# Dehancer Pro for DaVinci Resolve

So recently I was contacted by the team that created Dehanser, which is like kind of sick, and they gave me a chance to try out their software.
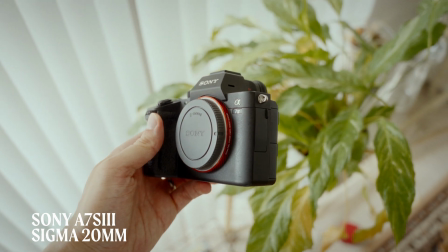[2:06]
This isn't just a LUT that you apply on top of your footage, but it's actually like a very complex algorithm working within your footage,
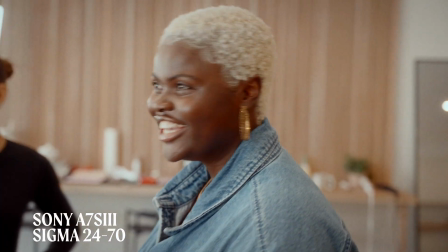[2:13]
and it's been worked on for years by 15 passionate photographers and filmmakers.
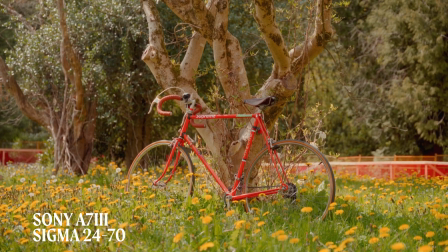[2:18]
You can probably tell that they have put a lot of heart into this program because it's quite intensive. Not only is it complex, but it's surprisingly easy to use. I just wanted to start out by saying this video is not sponsored by Dehanser. Everything that I say was not edited in any way, so you're given a full, unbiased review of the program.
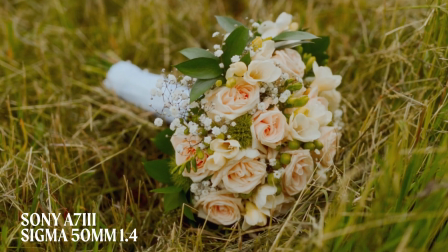[2:36]
They did, however, give me a free three-month trial so that I could use this program enough to kind of give you like a thorough review.
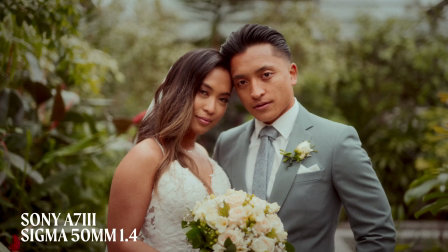[2:42]
Dehanser Pro is both a photo and a video plugin. today I'm just going to be focusing on DaVinci Resolve.
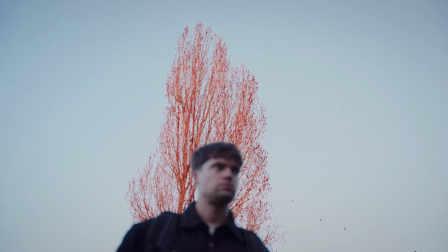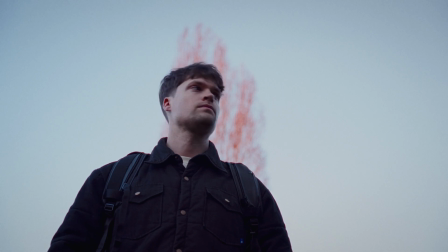[2:54]
So Dehancer Pro has 17 key features that I've listed. While I don't fully understand all of them I will try my best to show you what you can do with them.
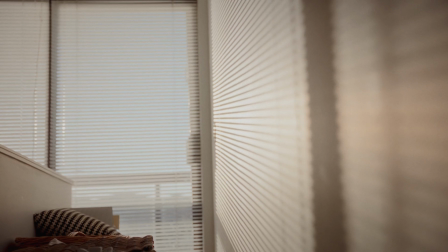[3:05]
Everything in this video will be graded exclusively using Dehancer tools just to kind of show you the potential of it. Let's check it out.
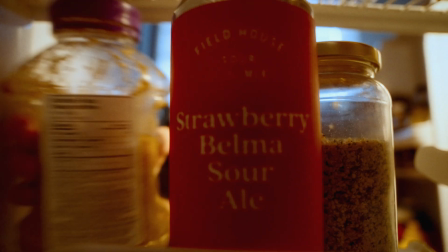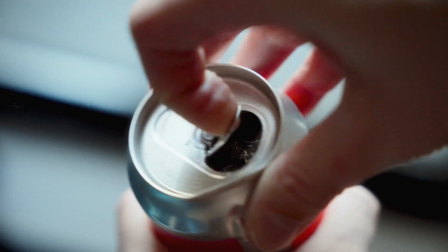So today I wanted to show you some of the major tools that you can easily use to get the film look out of your footage. without kind of having to use a film camera or buy expensive filters.
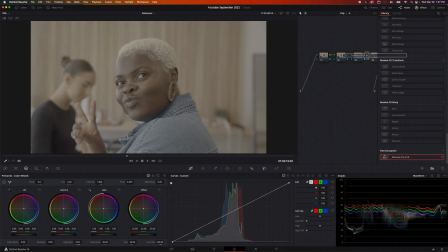[3:33]
There are actually so many features in Dehancer. I just wanted to focus on a few of them. So what I'm gonna do right here is I'm gonna create some nodes.
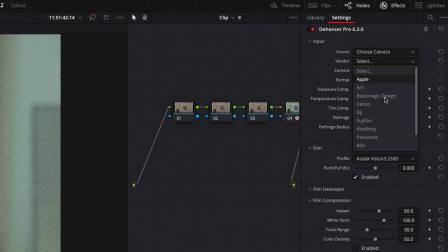[3:41]
The nice thing about Dehancer is that they already have built-in color space transforms. So you can pretty much pick any camera.
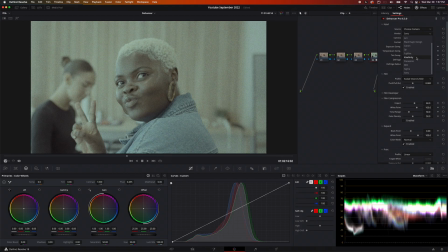[3:47]
It looks kind of weird, but you know, there's lots of work to do so far.
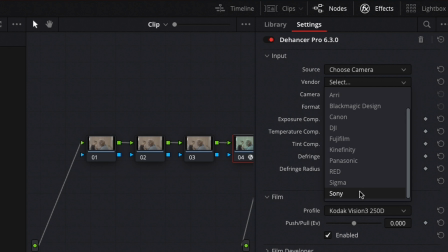[3:52]
Choose camera. Vendor is going to be Sony. Kinefinity?
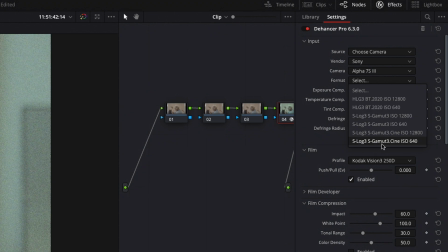[3:57]
Like what the heck is that? Sony A7S III, S-Log3, S-Gamut3.Cine, ISO 6400, 640.
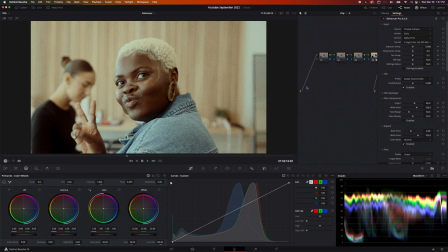[4:05]
Okay, and boom, we got our color space transform. So I really like that they have that feature. It just makes it nice. You don't have to add as many nodes. Everything's kind of done inside Dehanser.
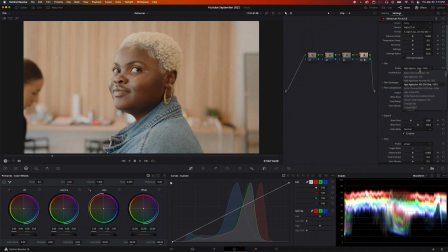[4:15]
There are actually 63 film stock profiles that you can choose from and several print options. Basically what you do is combine a film profile with a print option to kind of give you a final look.
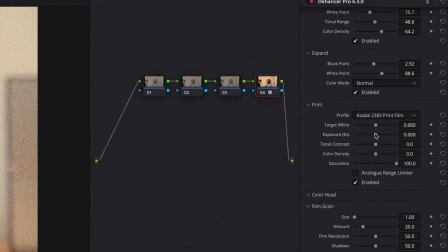[4:27]
One of the more popular print options is the Kodak 2383. When using these options, just think that film stock is what goes into the camera.
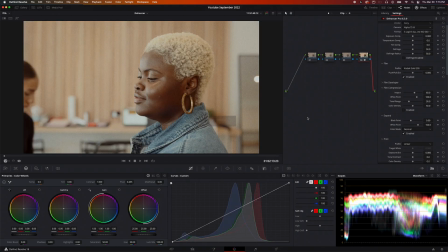[4:35]
Print is kind of what comes out on the paper. I really like using Kodak Gold 200 film stock because of its warm boho-like colors.
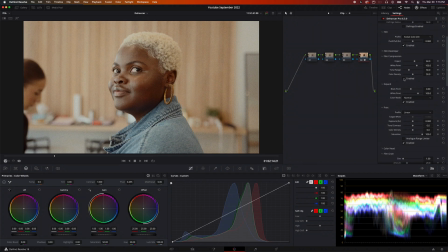[4:43]
So let's talk about film compression. This brings back some of the highlight information without affecting the rest of the image, essentially giving it a more neutral look. You can play around with all the sliders, make it as subtle as you want.
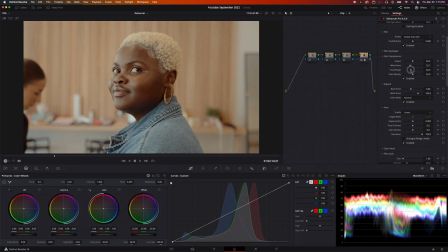[4:56]
There's a really good video on the Dehancer website that talks about it, but this is a really nice thing to do if you have like, you know, different lighting scenarios. It kind of keeps everything nice and neutral. Film grain is something that is kind of hard to understand if you're just starting out.
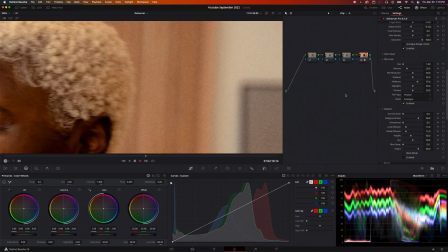[5:09]
There's a difference between grain and noise. Grain is a natural effect because of the film process, which is kind of based on the image itself.
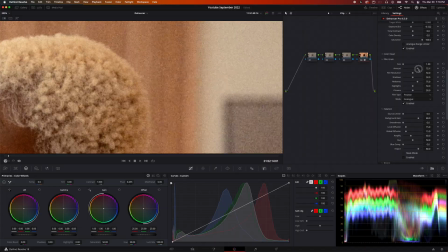[5:18]
Noise is actually purely a digital effect caused by the sensor. Noise can actually cause color issues and other things to look weird, while grain is usually more subtle. But you can also crank it up to make it look more vintage. I think it's quite impressive that Dehancer reads your images and creates the grain based on the image rather than just sort of placing like a filter over top. Unfortunately, grain won't show up very well on YouTube videos or Instagram because of the compression.
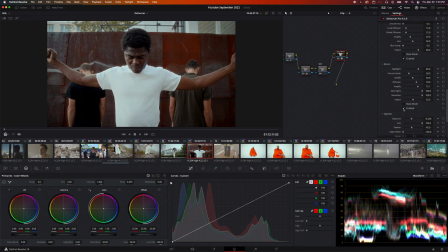[5:45]
So let's kind of talk about the next one, which is Bloom. I think this is a highly desired effect by filmmakers. It gives your images a much dreamier look, something that you'd see on like a mist filter or a vintage film lens.
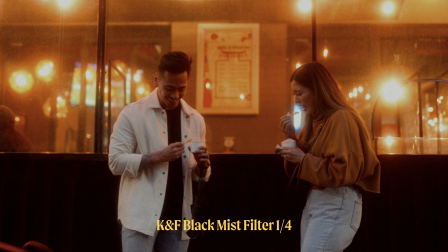[5:58]
But the difference between Dehancer and using a filter, with a filter, what you see is what you get. You'd have to kind of use like a de-mist effect to kind of get rid of the effect or calm it down.